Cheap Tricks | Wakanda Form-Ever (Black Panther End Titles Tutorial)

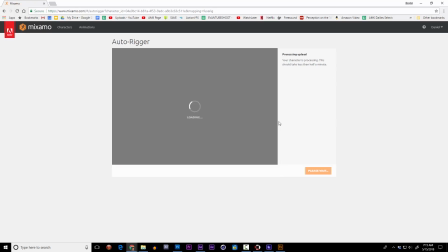1977s
Mixamo is Adobe's collection of motion capture files, and once I've uploaded my model to this website,
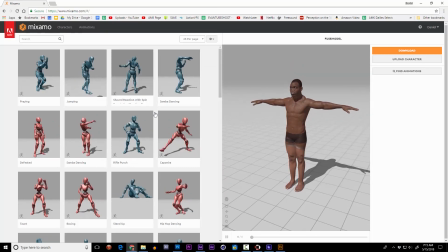1983s
I can super easily apply a whole library of different motion capture data to this model that I got for free.
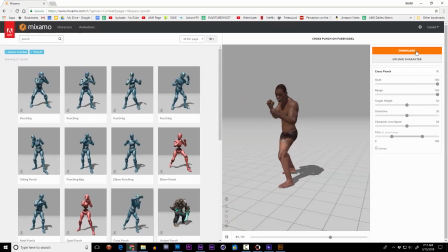1992s
As soon as I find a cool animation that I like, I can export that data right back to my computer.
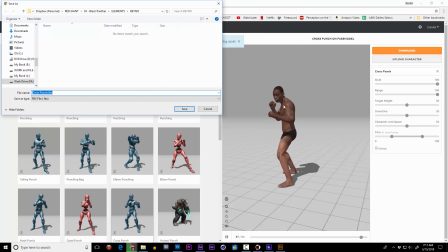1998s
It comes in as an animated FBX file, but Trapcode Form wants an OBJ sequence.
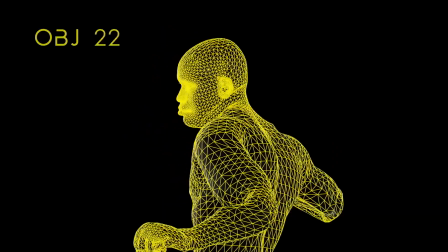2005s
That's basically a whole bunch of different object files that incrementally move to create the animation.
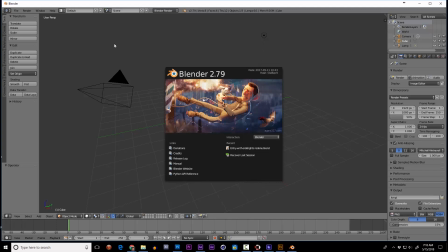2010s
If you download a free copy of Blender, you can import your FBX model.
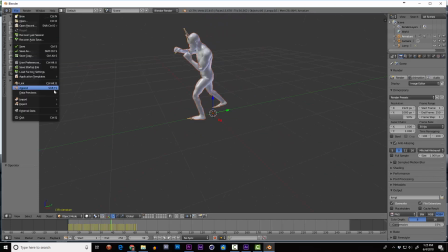2016s
It comes in with the animation, and you can export an OBJ sequence directly from this program.
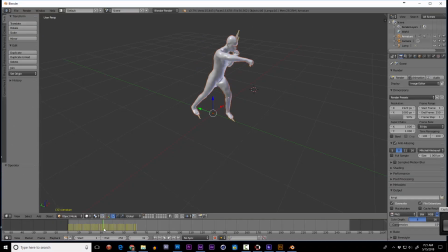2024s
If you want, you could pick any specific pose for a still frame or a still OBJ that you want to import.
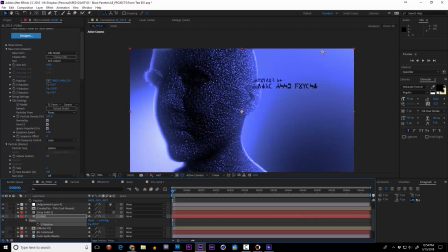2030s
You could import just a head, which I do in this one case. You could go all out and save a full OBJ sequence.
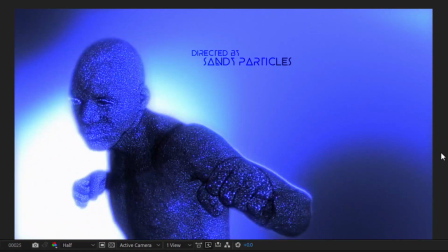2039s
I tried it with this man punching.
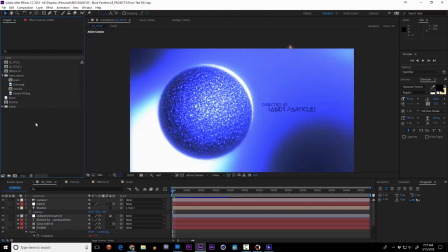2042s
To utilize an OBJ sequence as your source for form particles, simply go to Import,
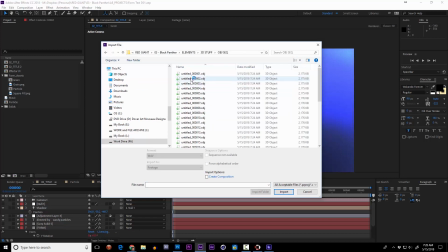2049s
find your folder with the OBJ models, and make sure After Effects is importing it as a sequence for use with particular and form.
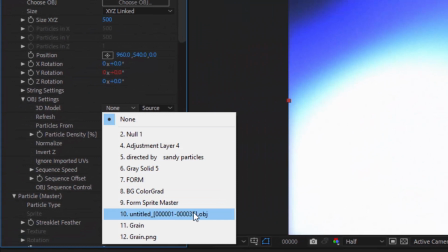2057s
And now we can tell Form to use the OBJ sequence as its source for all the particles.
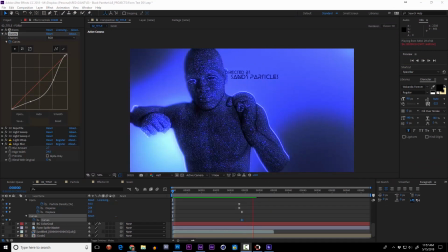2064s
Amazing, right? Obviously I had to play a lot with my particle count, the lighting positions, and adding a few extra effects.
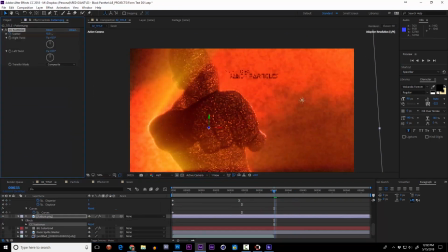2072s
The specifics of all these will really depend on your model and how you place it. But honestly, these kind of results are phenomenal.
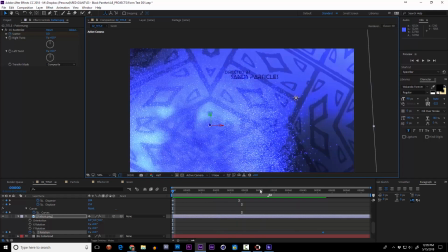2081s
So a super quick recap of getting animated characters into Form for free.
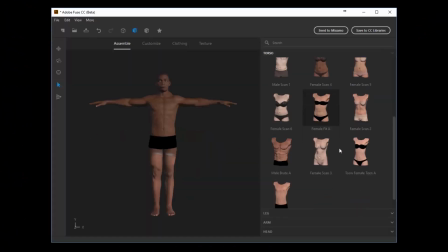2087s
Download Adobe Fuse, create a character, send it to Mixamo, download it to your computer.
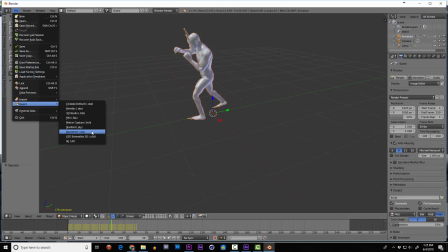2093s
In Blender, export an OBJ sequence from your FBX file.
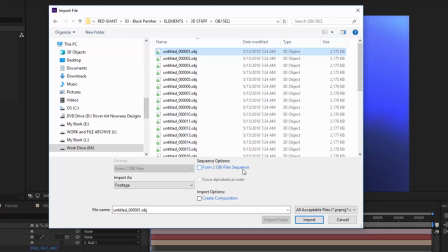2099s
Import those files into After Effects,
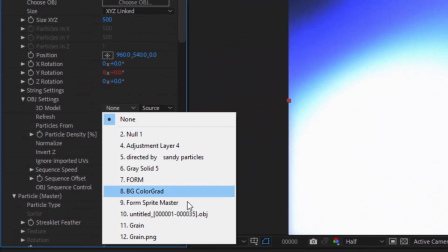2102s
And now we can tell Form to use the OBJ sequence as its source for all the particles.
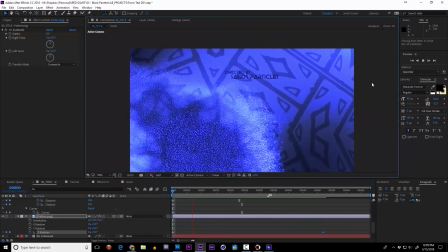2109s
This really is just an amazingly fast way to get some cool geometry into your VFX shot.
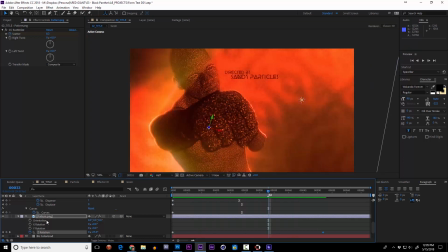2115s
Let's focus on another shot I tried mimicking.
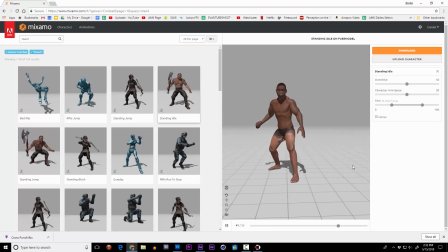2117s
I used the same pipeline as before, shopping through Mixamo until I could find a pose for a character that I really liked.
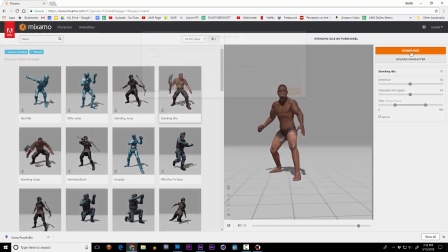2124s
I knew this character was going to be still, so I really just wanted a nice prone pose.
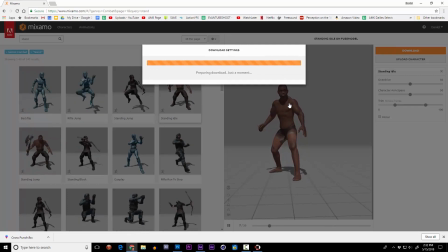2129s
Just like before, I exported the FBX to Blender, and then exported an OBJ from there.
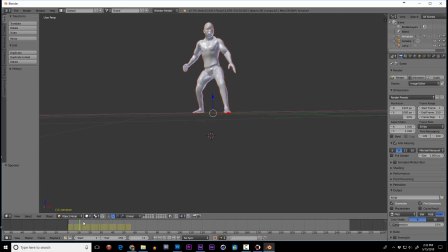2135s
I just wanted the one still frame, so that's all I used in this comp.
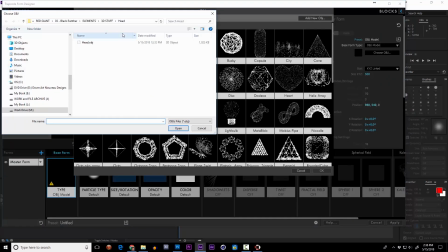2140s
Within Form, I was able to choose an OBJ by selecting the specific 3D model I had just exported.
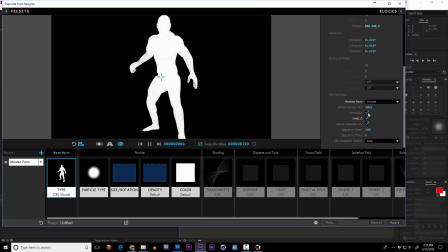2146s
I upped the particle count, played with the settings just like before until I was getting that sand filled in look.
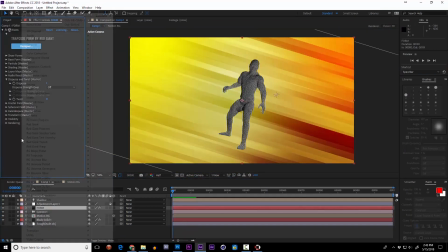2153s
To create this motion background, I used one of my favorite plugins, Fractal Noise.
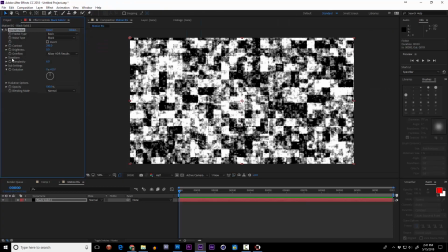2158s
Under Fractal Noise, you can choose to create blocky particles. And once you've done that, you can play around to modify the shape and size of these blocks.
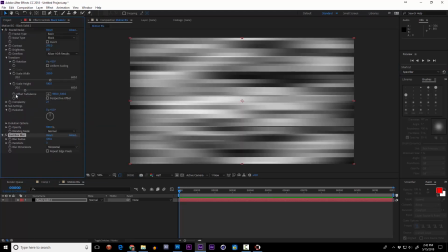2167s
I also added in some slanting and some keyframes to the motion of this fractal, so it just looked like it was whipping by.
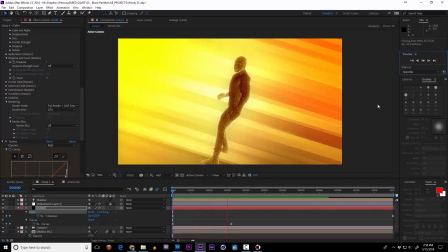2175s
I played with the camera and rotation of the character to create a kind of dynamic look, similar to the one in the movie.
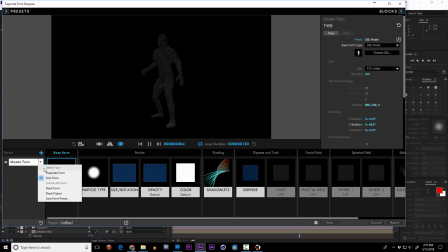2181s
I also knew that this was a confrontation, so I ended up duplicating the model within Form.
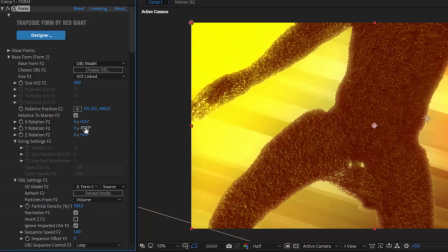2186s
Once I had my second copy of the character, I used the transform tools to rotate and position him a little bit farther back, like a little showdown.
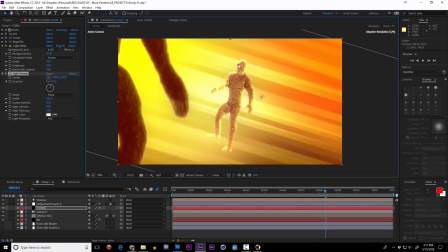2197s
To refine the look of the lighting on the characters, I used CC Light Sweep again, just like I had before in these other instances. In the original credits, there are these graphic lines that kind of swipe between them.
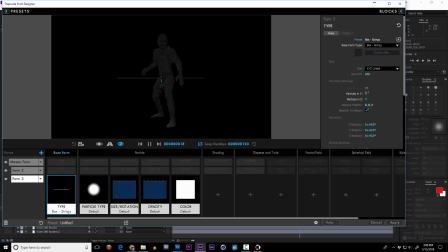2208s
I used the box strings setting, and dialed it down until it was just one laser bolt.
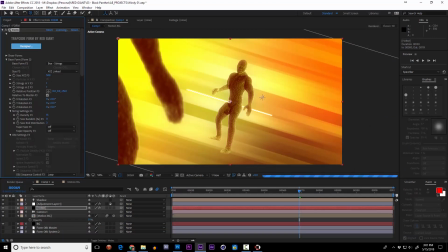2215s
By using glow spheres for these particles and turning their brightness all the way up, they combine really well with the comp's glow settings to create these nice light swipes.
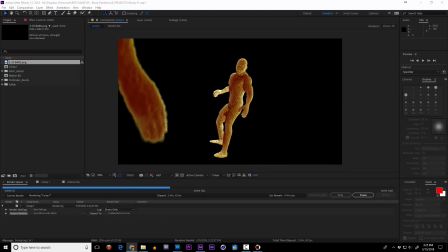2224s
I decided to pre-render my Form layer just so I could work really quickly for the second part.
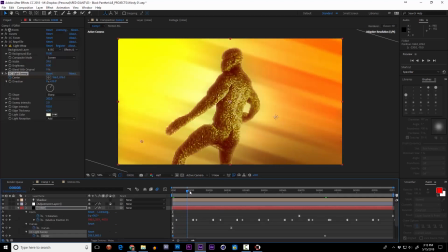2230s
Here, I wanted to try to add some dusty particles blowing by for atmosphere,
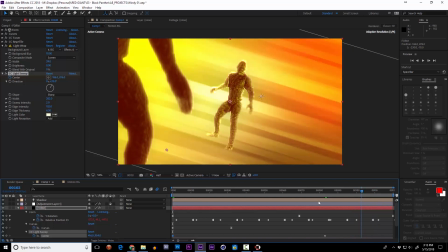2234s
and also make it look like some sand was blowing off of key spots of the character in the background.
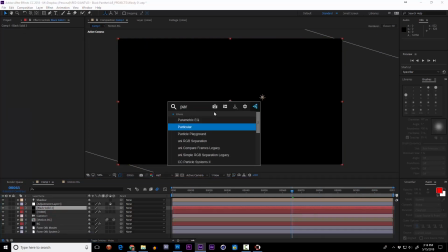2240s
To do this all, I turned to Trapcode Particular.
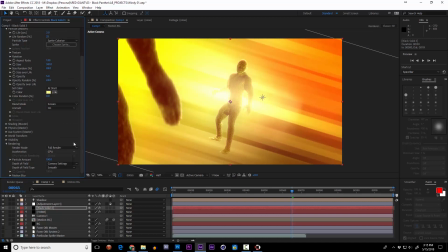2245s
Once within Particular, I created one large system to blow particles across the screen.
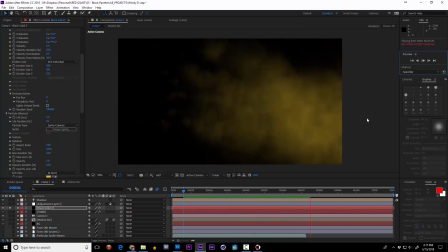2251s
I used these smoky particles and turned up their size and down the opacity just to give some atmospheric dust blowing by.
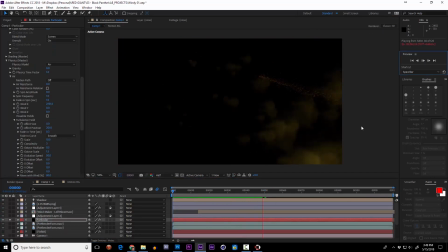2259s
Then I ran multiple other instances of Particular, from a small emitter, emitting small particles of sand,
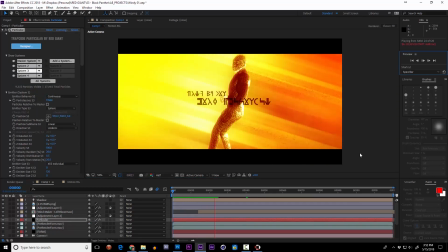2266s
coming off areas like the shoulder or the hip, down toward the feet.
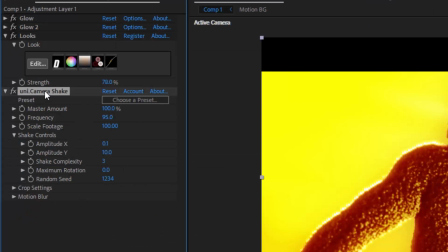2273s
I topped these all off with Universe Camera Shake, adding a little bit of frenetic bumpiness to the shot,
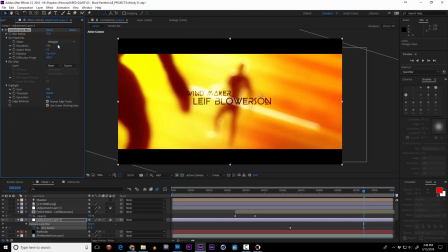2278s
and then I threw in a nice camera blur at the very end to let my text pop. And here's the final result.
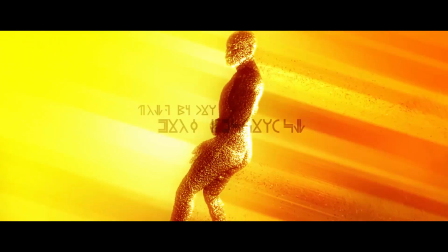2289s
Overall, this took about 1 hour 20.
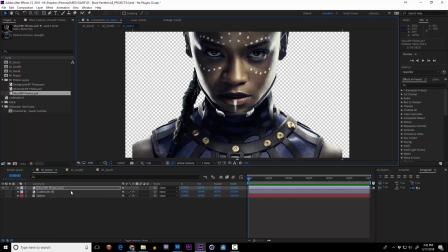2294s
Way back in the 100% After Effects version of this effect,
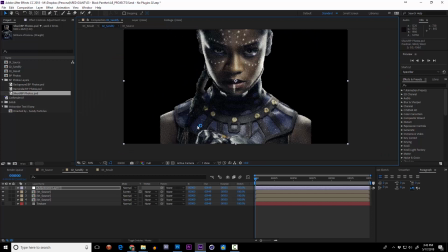2297s
one of the cool things I thought about the procedural approach was that you could use a photograph as the source, and you'd get that really cool sand look.
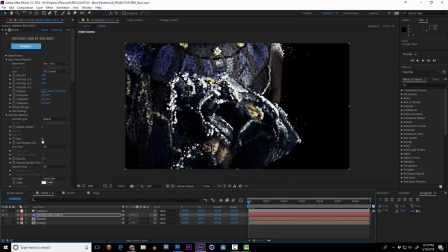2304s
One of the very last things I'm going to show you how to do is this really cool approach to photographic elements within Form.
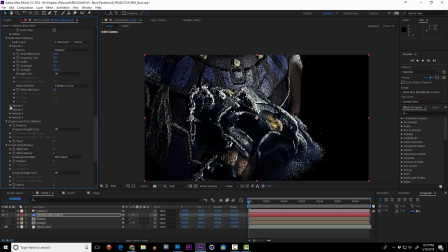2311s
If you've worked much with 3D software or renders, you're probably familiar with depth rendering.
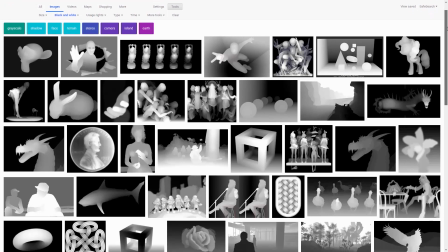2316s
That's basically a form of an image where anything that is brighter is technically farther forward.
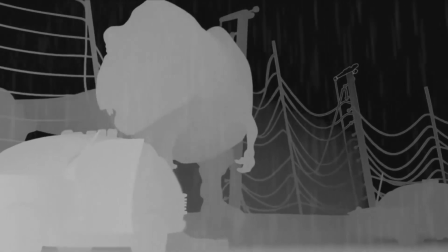2321s
These can be used for compositing elements into a 3D scene, and they're also used heavily when converting 2D movies into 3D movies.
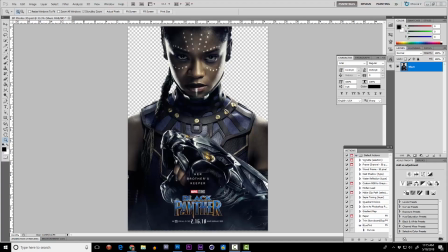2330s
I'm going to use this amazing image of Shuri as an example.
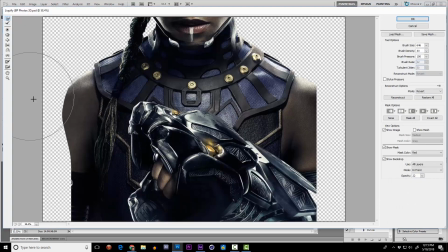2333s
Within Photoshop, I painted a fake depth map on top of this photograph, really just guessing which parts of the image stick farther forward and which stick farther back.
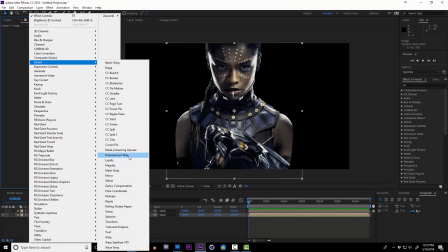2343s
A little callback to that Wrinkle in Time episode, you could use this depth map as a displacement map to the original image.
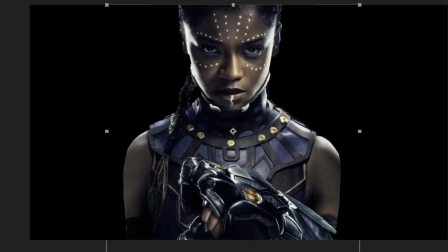2351s
And check this out. Now, just like I'd said before, this is one of the main components to converting 2D movies into 3D movies.
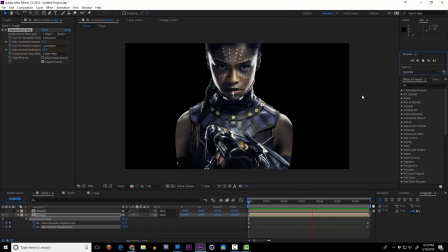2359s
And in that same vein, we're going to convert this 2D image into a 3D particle array using Form.
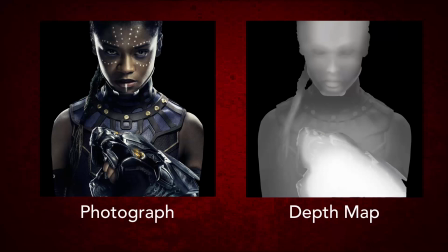2367s
I now have two images that are the same dimension. One is the color photograph, and the other is that depth map.
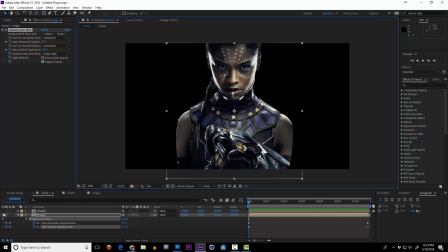2374s
I can place those two elements down here in the scene and disable them for now.
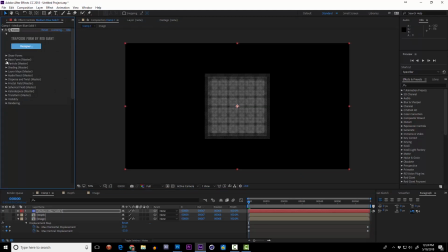2378s
Within a new instance of Form, I'm going to create a big sheet of particles using the box array.
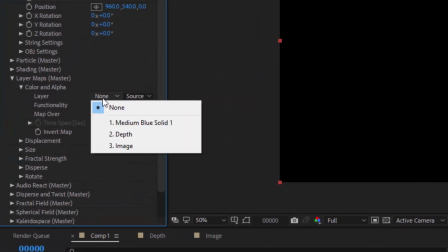2385s
Now, down under my layer maps, under Color and Alpha, I can select the image layer,
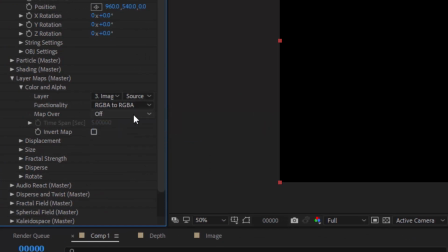2392s
select RGB Alpha to RGB Alpha, and have that map over XY. And check it out.
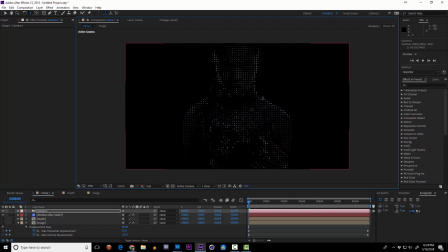2402s
Zooming all the way in, we can see that all of these particles are taking their color and their alpha from the original image.
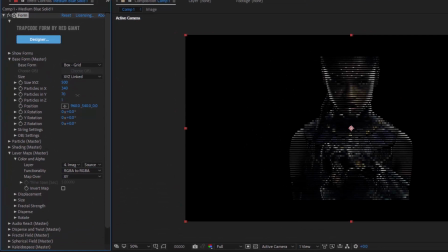2411s
I'm going to go ahead and dial up the particle count until we get something that basically is a representation of that photo,
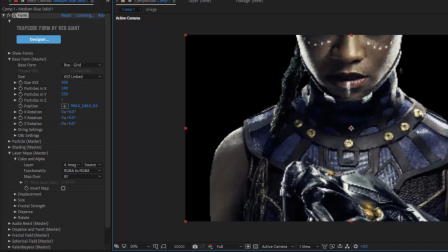2417s
all made of particles.
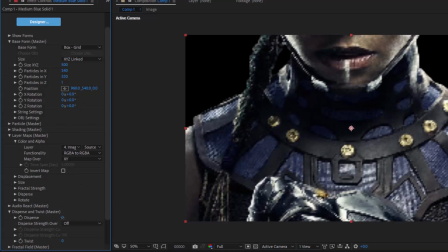2420s
If I go down and dial up the disperse effect, you can see that these are really particles all interacting in 3D space.
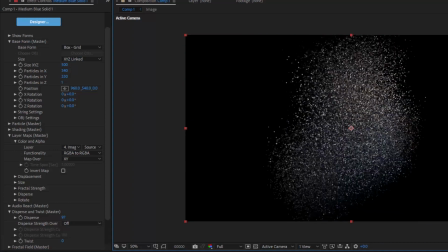2430s
They're fixed and I can move a camera around them and do some cool stuff. But what about that depth map? Let me show you something amazing you can do with it. Just below color and alpha in the layer maps section, there's a displacement tab.
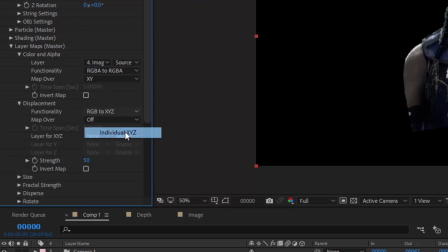2447s
If I tell Form to use individual XYZ displacements, for the Z displacement I can choose my depth map. Just like with the image, I map it over XY. Whoops, looks like it's got to be inverted.
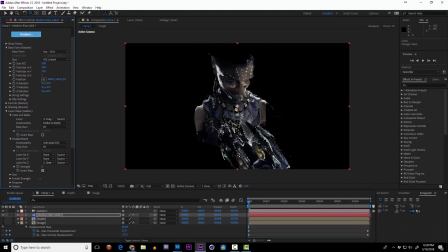2464s
But watch as I turn up and down the strength.